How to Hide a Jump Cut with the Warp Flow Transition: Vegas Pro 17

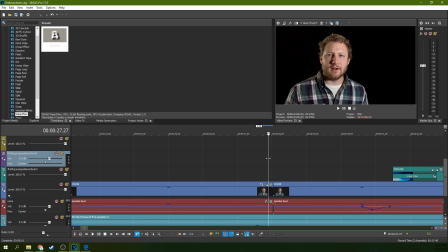0:09 Hey, it's Adam with Tech Dive AV Club, and another quick one for you. Again, I got some spooky tutorials coming up, but I found another incidental, and this is such a great example I couldn't let it pass by. So this is just a quick example of how to use the workflow transition to hide a jump cut.
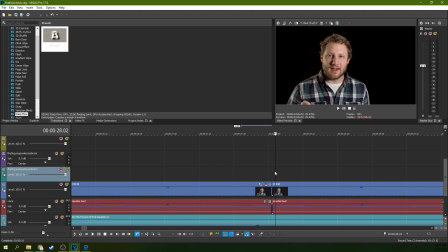0:26 So I don't mind having a tasteful jump cut here or there, but this one wasn't very tasteful.
So I'm just trying to introduce this topic. Spookier. I should have started this. And it's so close.
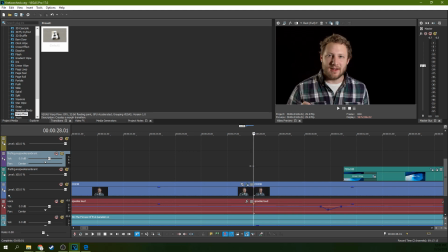0:37 It's so close right there.
It just jumps just a little too much for my taste and it just makes it... It makes it a little jarring. And it doesn't need to be.
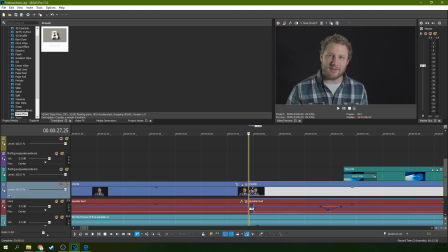0:52 So a quick way to fix that, and this is only a Vegas Pro 17 feature, that's why there's not a movie studio tutorial on this, so do just a small transition of a few frames. And there you can almost see it working right, just that fade, that little fade itself almost hides it except you can see the blur between the fade.
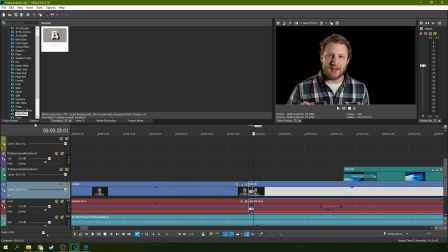1:09 If you go to your transitions tab, right, this is only in Vegas Pro 17. If you go to your transitions tab, go to workflow, grab workflow, drop it right there on the fade that you made.
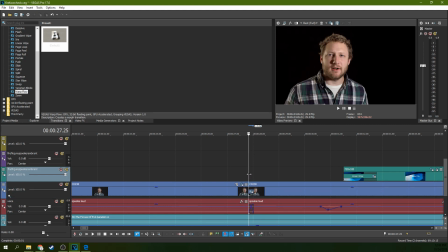1:21 Now this just needs to be a small one. Then you can arrow through and see how it completely like just patches together that jump cut. I'm not quite sure how this voodoo magic works but it works so you can watch it it takes a lot of rendering power
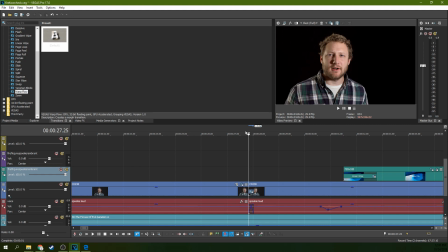1:41 so watching in best fool isn't gonna give you the best result what I'm gonna do is I'm gonna selectively pre-render the video and let you see it what it
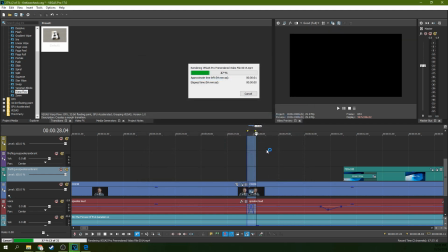1:50 looks like well we don't have to do it in 4k let you see what it's gonna look like in its final state here I
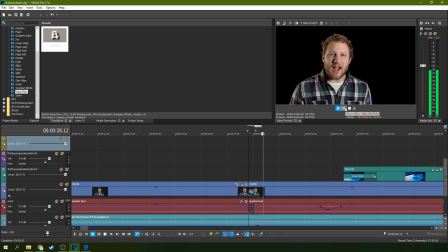2:00 should I should See, it's so subtle. It just looks like I lean back instead of jump cutting. So that's how to hide a jump cut. Now it has to be something where it's already similar, right?
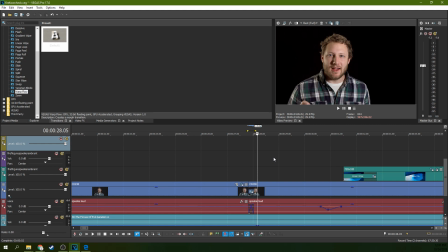2:17 Like where you're already almost in the same position and you have to play around with the right amount of frames. You might want less frames or more frames in your transition. But that's what the warp flow transition is there for and that's how to hide a jump cut when it's It's not a tasteful jump cut and you don't want it in there,
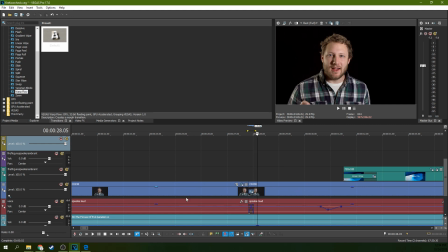2:33 but you really need that shot. You really want the way you say it right there. So thanks for watchin'. This has been a short one with Adam. I'm Adam. Sorry. This has been a short one for Vegas Pro 17 and I'll see you next time.